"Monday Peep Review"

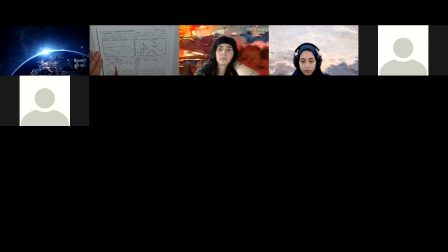(74:03) Narrator, today's the day. Peep, Chirp, and Quack agree that today is beach day.
Okay. Trying to establish this shot here. I'm trying to figure out. So is this edge the water? This is sand and this is sky?
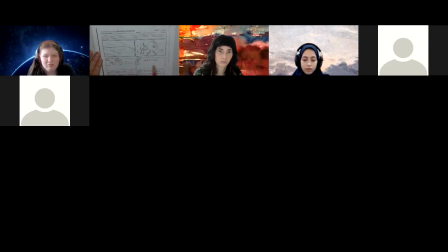(74:18)
Is this clouds or is this, I don't know. I'm a little confused by the shot. I'm not sure what I'm looking at or what perspective I'm taking a look there. So that might need a little clarification exactly where we are.
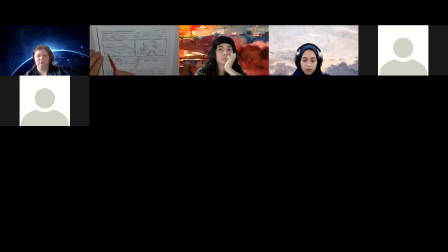(74:32)
I'm not sure if that's a sand dune This is a bit of the edge of the water, and I'm not sure here if that's sky. So a little bit of clarification or help in perspective in the shot to try to establish that. Because here we've got
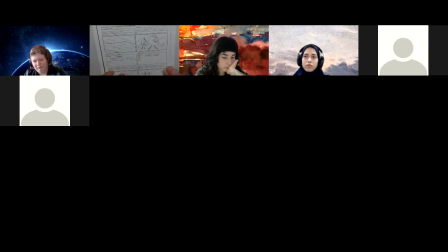(74:51)
so the narrator was saying that today is, I like this, where you got the narrator saying, today's day, Peep, Chirp, and Quack agree that today is, and then you have Peep and Chirp and the shot of them all screaming beach day. So that's, I can visualize that. I could see that. That'd be very cool. That'd be a fun shot, fun sequence.
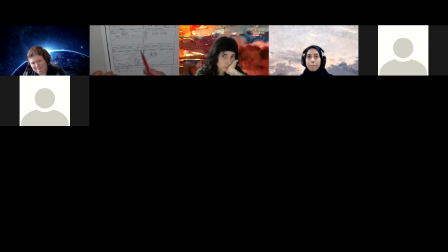(75:10)
And here they are running in. So I'm trying to really, oh, okay. So I'm looking at this backwards. This is water. This is beach. I'm not sure what this is then, or it's just a hill. Anyway. But I guess this is Quack's feet going towards the water.
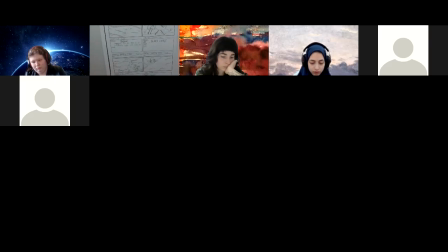(75:25)
I don't know. I think maybe these shots in here, let me draw something up to help clarify what I'm getting at. Shots like this, and this applies to our first shot up here, and that is horizon line.
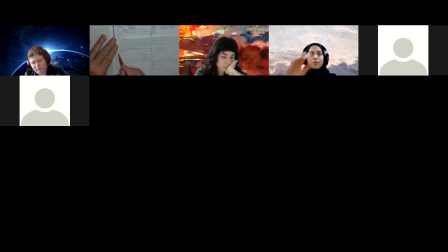(75:41)
So, you know, we have water, and then we have the beach line of water. And then you could have characters, and if there's
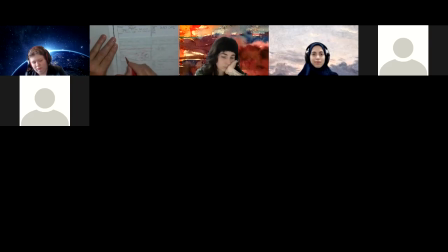(75:58)
feet prints or whatever, and maybe you got a little bit of a hill with some grass on it here. So I'm just trying to give you some alternative compositions, layouts here. So you've got the two of them.
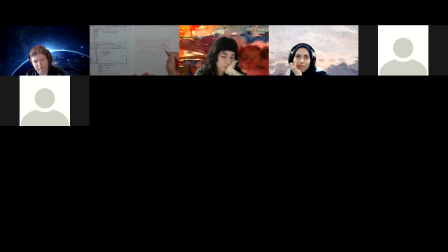Running. So that way, you know, you're establishing something relatable. So this looking straight down looks like we're all way up in a tree or a helicopter looking at these shots.
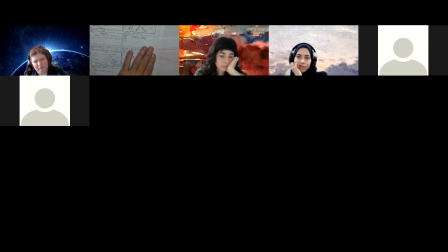(76:33)
I think it grounds it better. And I think it's relatable more if we can see more of a horizon line, beach, and then water. This one here, this next shot,
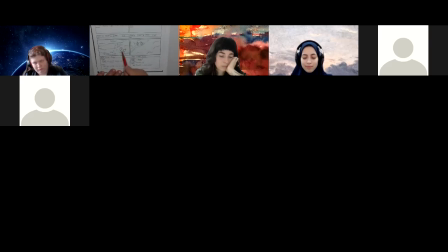(76:48)
is that 180 rule, that the camera is looking behind them at the back, and now it's flipped and it's changed the orientation, because here is Peep and Chirp, and now there's Chirp and Peep. So they've flipped.
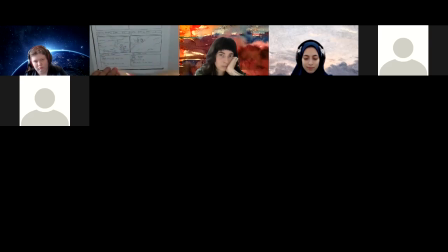(77:07)
So you might have taken it, I don't know, it's here nor there. I'm finding it disorienting that we've switched angles completely.
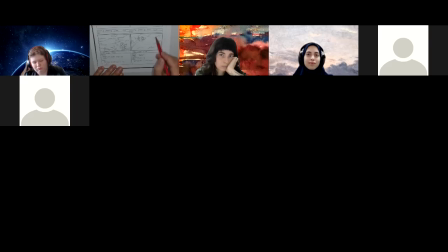(77:20)
If you flip this shot, it would work. So if you had this here and you had Peep and Chirp and then this angle, then it would work, because you can see the angle in which they're coming in.
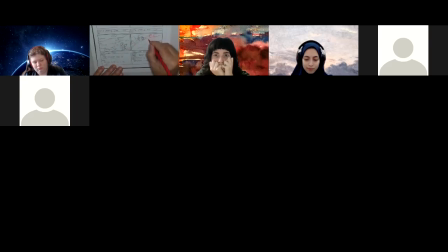(77:39)
You have Peep and Chirp, and here you would have Peep and Chirp. So it's taking this exactly and flipping it would give you a shot that works, that you're not crossing the axis.
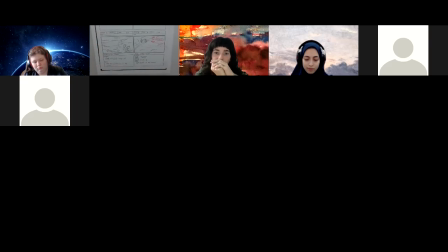(77:53)
You're staying within the 180 line. You're going from one extreme to the other without crossing it. So that's what we want to make sure that you're doing, and not flopping things. Okay. So that just creates an issue.